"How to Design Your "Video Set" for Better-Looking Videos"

You know, I like to say that I have a pretty good knowledge about a few things in this life but there's one thing that I know absolutely nothing about and that is interior design.
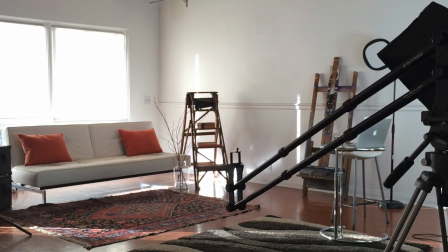However, in my latest video shoot I was able to create a home look and feel,
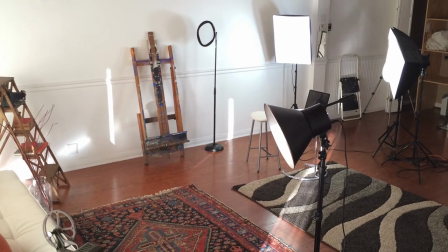pretty fancy looking set with no prior knowledge and today in this video I'm going to show you how you can take your natural setting, your living room or your den and turn that into a stellar, well-lit, professional-looking video set, so stay tuned.
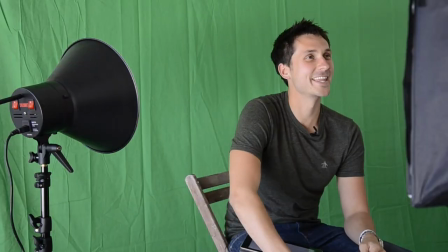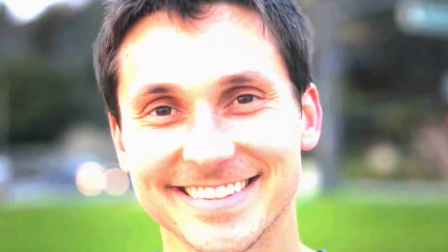Hi, my name is James Wedmore, and if you don't know me, well then you need to know I absolutely love making videos, teaching people how to make videos themselves, and one of the questions I get asked all the time is, what's the best set or background for my videos? And this is something to me that is becoming even more and more important. You see, your set needs to be looked at as almost like Like the character in your movie or your book or the theme of your book, considering we were writing a book, we're really making a video here. So what do you want to convey? What is your brand? What is the emotion that you want to get across? Is it a more corporate feel or is it a light and loving or fun and whimsical or serious or creative feel? And your background should really reflect that. So what I'm doing right here is I'm on the set of a studio space that I rented in Orange County California for a product that I'm creating and I was really racking my brain this is one of my weak areas is like how to create a background and stuff and we're actually really happy with what we created and but it started with just a blank slate we had nothing but a white walls and wood floor yet sitting in the corner was this very modern looking white couch. So I actually hired an interior decorator recently to start decorating my place and I got her on the phone I just asked her a quick couple of quick questions like how could we make this look really cool and so what we did is we combined a modern look with this couch with some
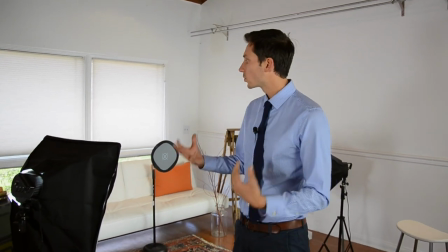older things. So as you can see we have old trunks, we have the old film reel and old cameras.
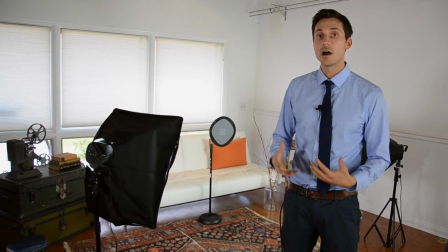So this very this juxtaposition of the old and the new and we're like this is great.
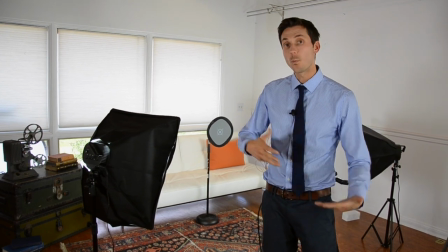So what I want to do right now is walk you into our set and show you how we created the scene and then most importantly how we lit it.
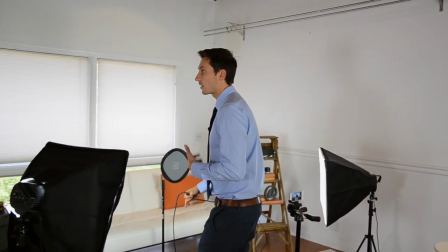So we decided once we had our theme of the old versus new,
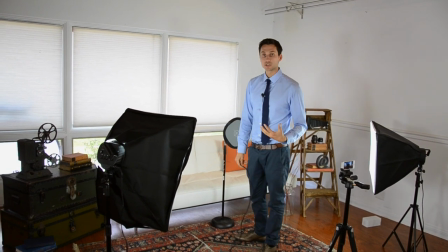we would create the couch as the centerpiece of our shot.
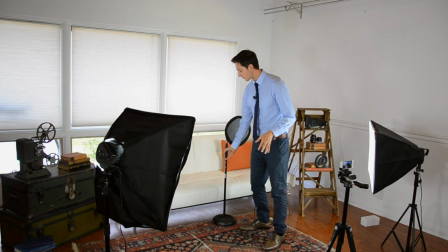And right here we use this little piece which we'll have a link below in the description box to really create as a target for our subject.
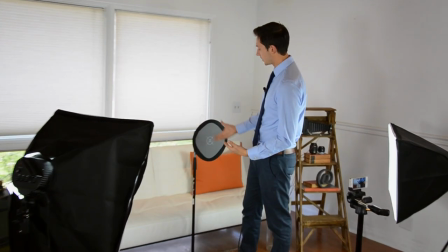This is what we're shooting, this is where we're aiming at. And it's just a little balance card on a mic stand.
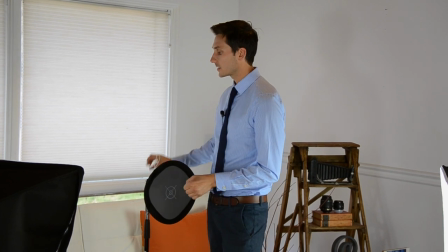But we have our modern couch behind us. We got some orange pillows to give it some color and some pop.
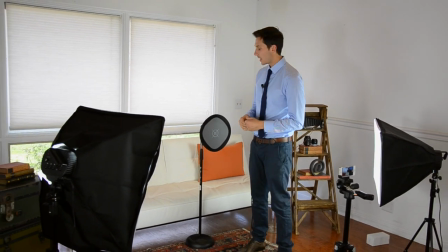And we added some fun things on the side, like I said, the old ladder and the old thing. But if our subject is going to be sitting down here, well, we need to light the subject.
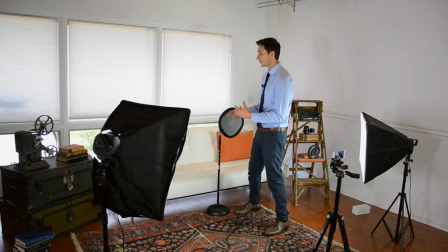Now, before I light the subject, I think really first step is getting your scene set up, okay? Now, let me actually talk a little bit about the background because we didn't want to film with just a white wall behind it.
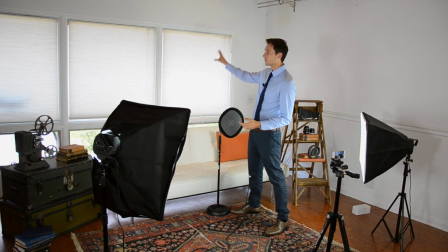I don't think that has anything really fun. Instead, we have outside the sun kind of hits and there's cars reflecting and some trees. So we have these weird white shapes, which we kind of liked.